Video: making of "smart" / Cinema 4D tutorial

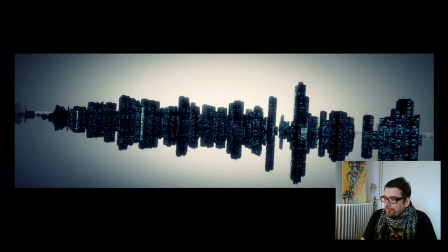1470s
Yeah, and this is yeah, some different approaches. Not so abstract city is with more detailed buildings, and this is interesting because it's just a negative part of this before.
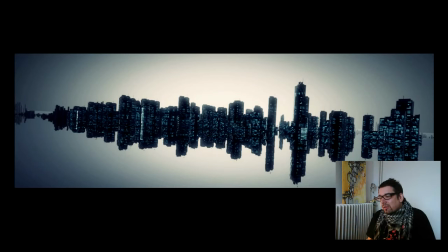1489s
Again, the skyline mirrored to the ground feels a bit like a sampling form, yeah. And I like the idea behind it because yeah, we have to show a word of sound, and I think, hey, it's maybe a way we can do. And again,
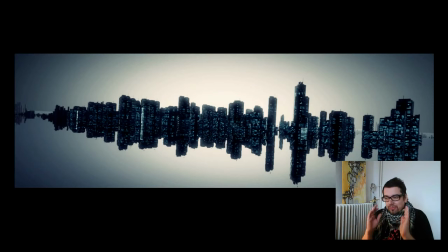1505s
this buildings, it's very easy buildings, just low polygon with textures for the windows. It's again from an older project, yeah. So, and I do it because when I have to make style frames in just one day or something,
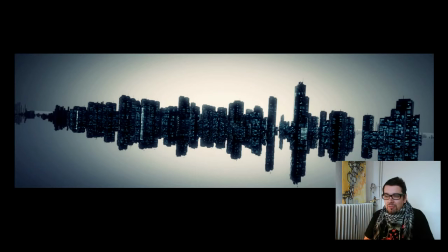1524s
of course I use everything I have of older projects or something to give myself a very fast vision how an idea works. Yeah, I can put just cubes in, but it's not the same.
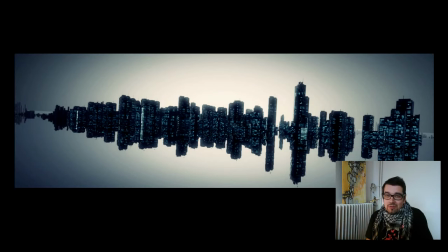1542s
And so it's always good to have some older projects, taking stuff from them, putting to new stuff together, and have a very, very fast way to bring your vision to life.
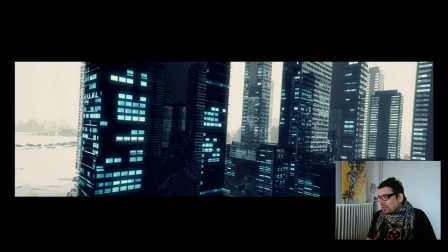1559s
Yeah, and that's the style frames. This is a very closer look, because at this time the idea was, after all the abstract shaped things, we may be ending up in a city, and in the city we again come to a place
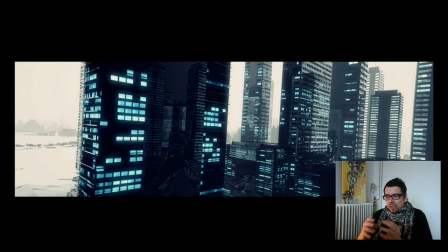1576s
who is more circular shaped, and this builds the logo at the end or something.
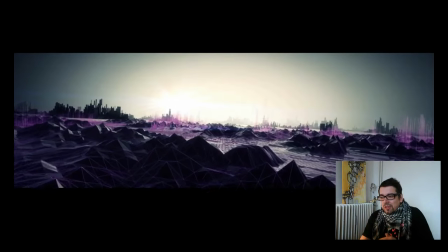1583s
Yeah. Okay. After the style frames, I do some animation tests with the style frames too,
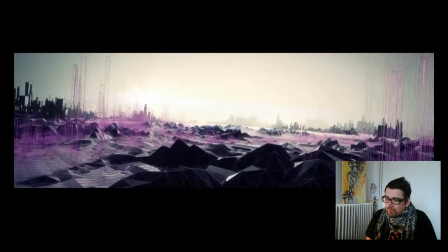1590s
and the feedback from FeedMe was
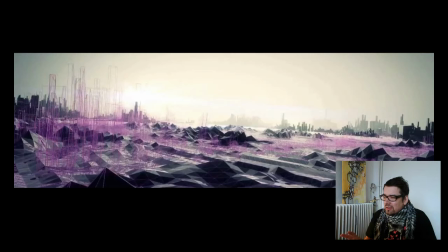1596s
she liked the look at all, but didn't like the ground so much because it looks too raw, yeah, like on the moon or something. So she asked if I can keep it a bit more clean.
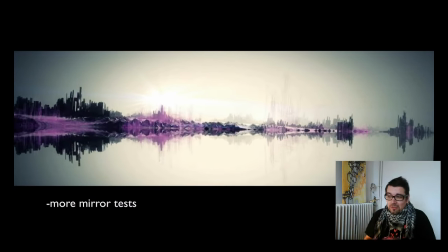1616s
Yeah, and yeah, this is an animated test of the mirror idea. Yeah, and here is again,
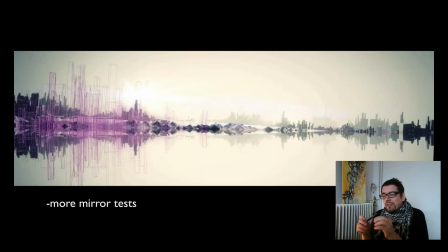1623s
I discovered that the shapes of the city is always looking a bit like sample waves, and I like this very much.
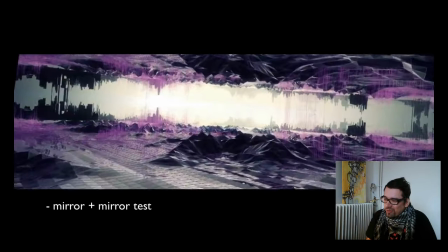1632s
And yeah, the cave idea in movement. It's interesting too, I think.
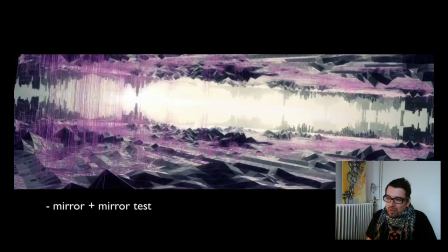1640s
Also, okay, it's not in the final movie because Susan, I have to say, I am always talking with the creative director from FeedMe, of course.
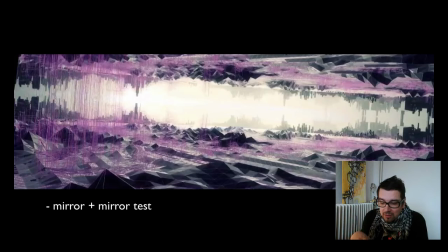1655s
It's called in German Susanne Lüchtracht, and it was like ping pong. Yeah, I'm always sending her my first ideas, and we're talking about it. It's very, very cool way, and yeah, so I was working with this feedback,
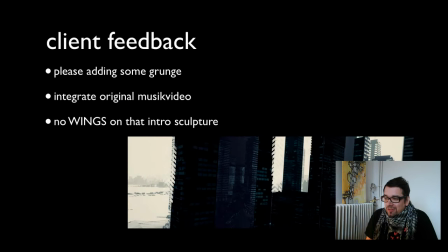1675s
and yeah, so the client feedback was okay, but it's okay, it's cool for him, but we miss a bit this original urban grunge
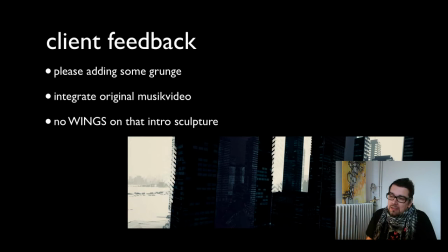1690s
idea, because this now is very slick, yeah, and yeah, I have to put it in, and the next thing is I have to integrate parts from the original music video,
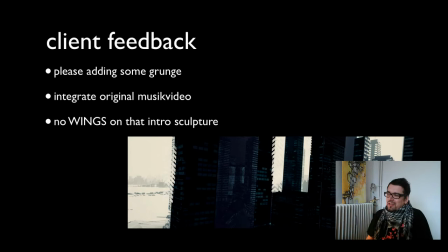1707s
and of course there's the idea to just blending it together with the CG stuff, but I didn't like the idea so much.
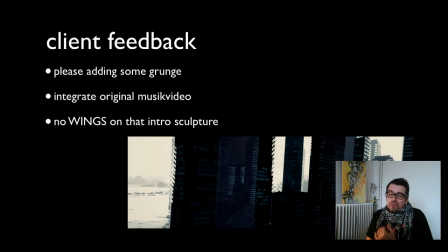1716s
And oh yeah, from my intro sculpture, this thing I very like. The client didn't like the wings. Yeah, it looks a bit too scary.
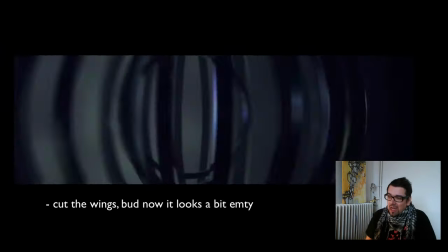1727s
And okay, so I cut the wings out of this, and we ending up
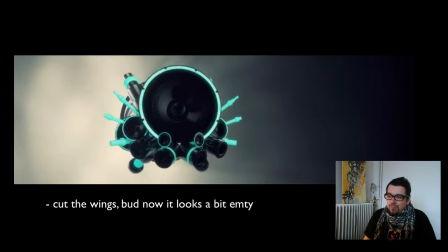1736s
with just this without wings. Yeah, and okay, I see.
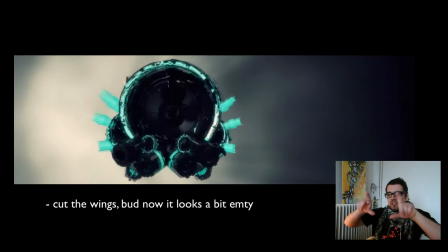1743s
Yeah, but what I like at the wings is because this movie format is very small.
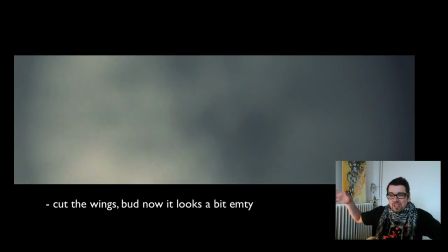1749s
I like that the wings filling the whole movie, yeah. And now it's very empty, so I decide to just play more with the circle shapes,
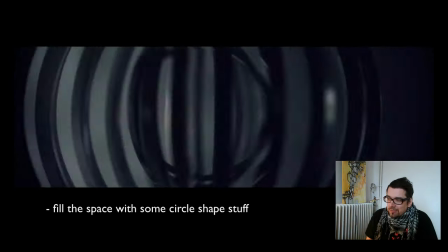1761s
and ending up with this.
This is a journey into sound.
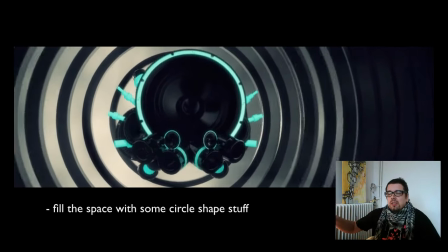1768s
Yeah, and it's cool for me because it's still the circle thing. It's not so empty, looks more interesting.
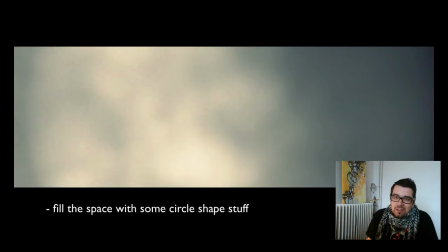1776s
And yes, you know, this is the intro we keep for the final movie.
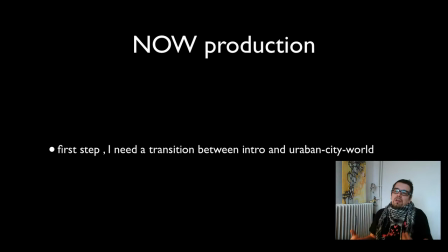1785s
Okay, so after this we have the style frame approved. I have a raw idea how everything has to look, and intro is near finished, and now we can start with real production, this stuff, yeah.
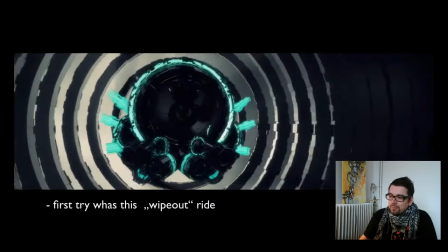1801s
And yeah,
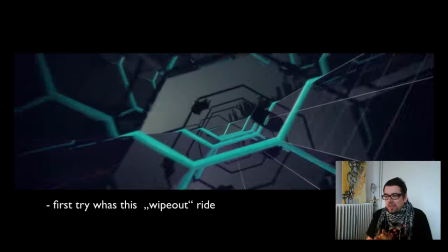1805s
my first thing is, okay, I have this intro,
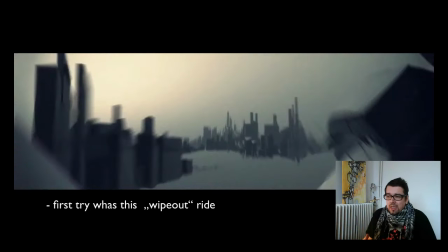1811s
I have the urban style thing, and now I need a transition between this, yeah. And I'm always thinking about some kind of tunnel, something.
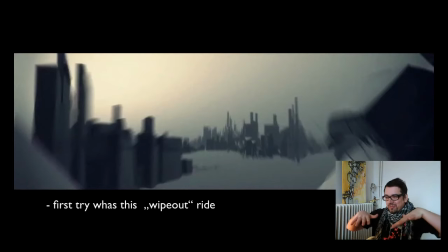1824s
And but the first thing I try is this. Okay, this is a moment I didn't know the word. In German it's called Rutsche. I have to look later how it's spelled.
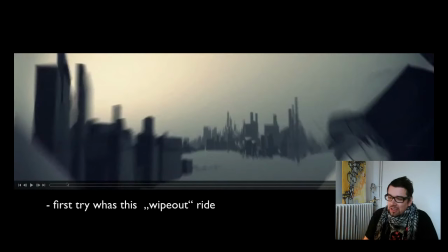1844s
Okay, I need this transition, and the first raw thing I come out with is this
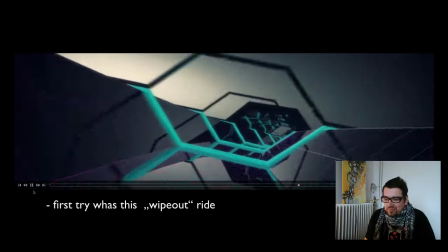1854s
some Vimeo
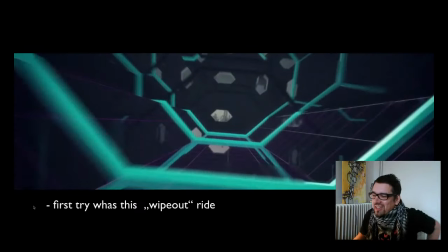1860s
watcher called it wipeout effect, yeah, and I like the idea because
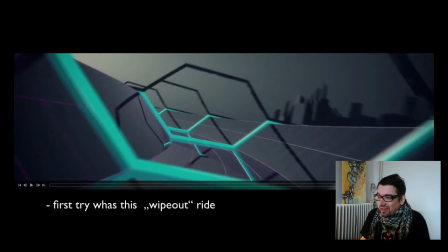1866s
yeah, it's a bit wipeout inspired at the end, and what I like is
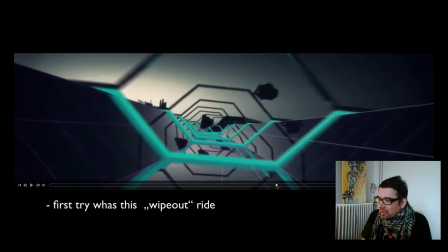1875s
I like to keep this open world thing, yeah, because yeah, it's a better transition to the full open world.
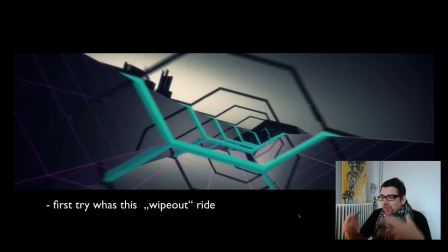1883s
So I choose no closed tunnel, but what I like is this reflection stuff
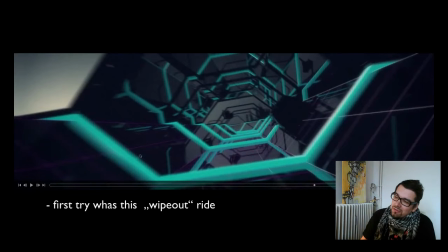1892s
on the tunnel, yeah, because I have this lightning elements and like the patterns what built just out from the mirroring, yeah, and okay, so
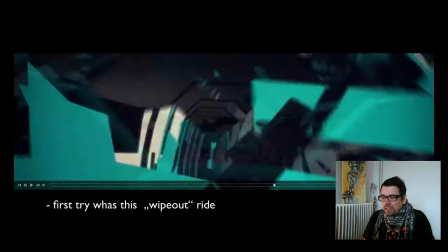1910s
but at all it looks very clean now, yeah, and not grungy.
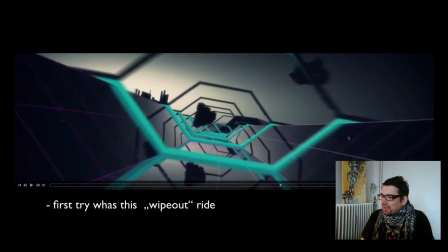1917s
So I decide to give the walls of this highway some sound affection things too.
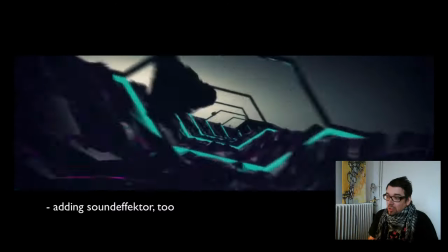1929s
Looks like this. Yeah. But this is a bit too much, yeah.
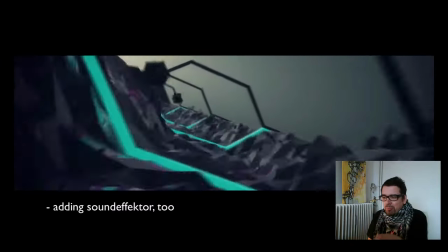1936s
And like you can see I put some of this first
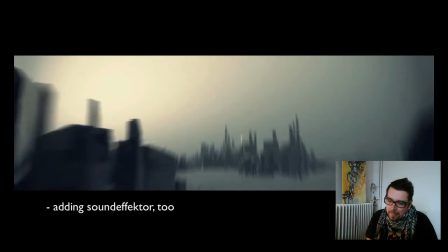1943s
sound FX elements just randomly in it. And okay, this is a bit too much, so
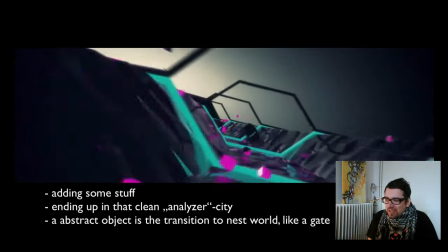1953s
I calm it down, and we end up with this, yeah. And because I always like, of course, this dynamic stuff.
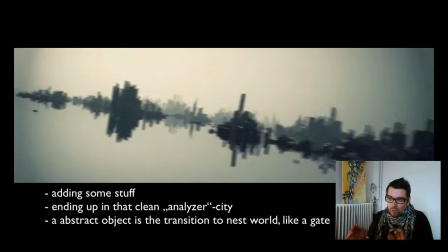1963s
Watch it.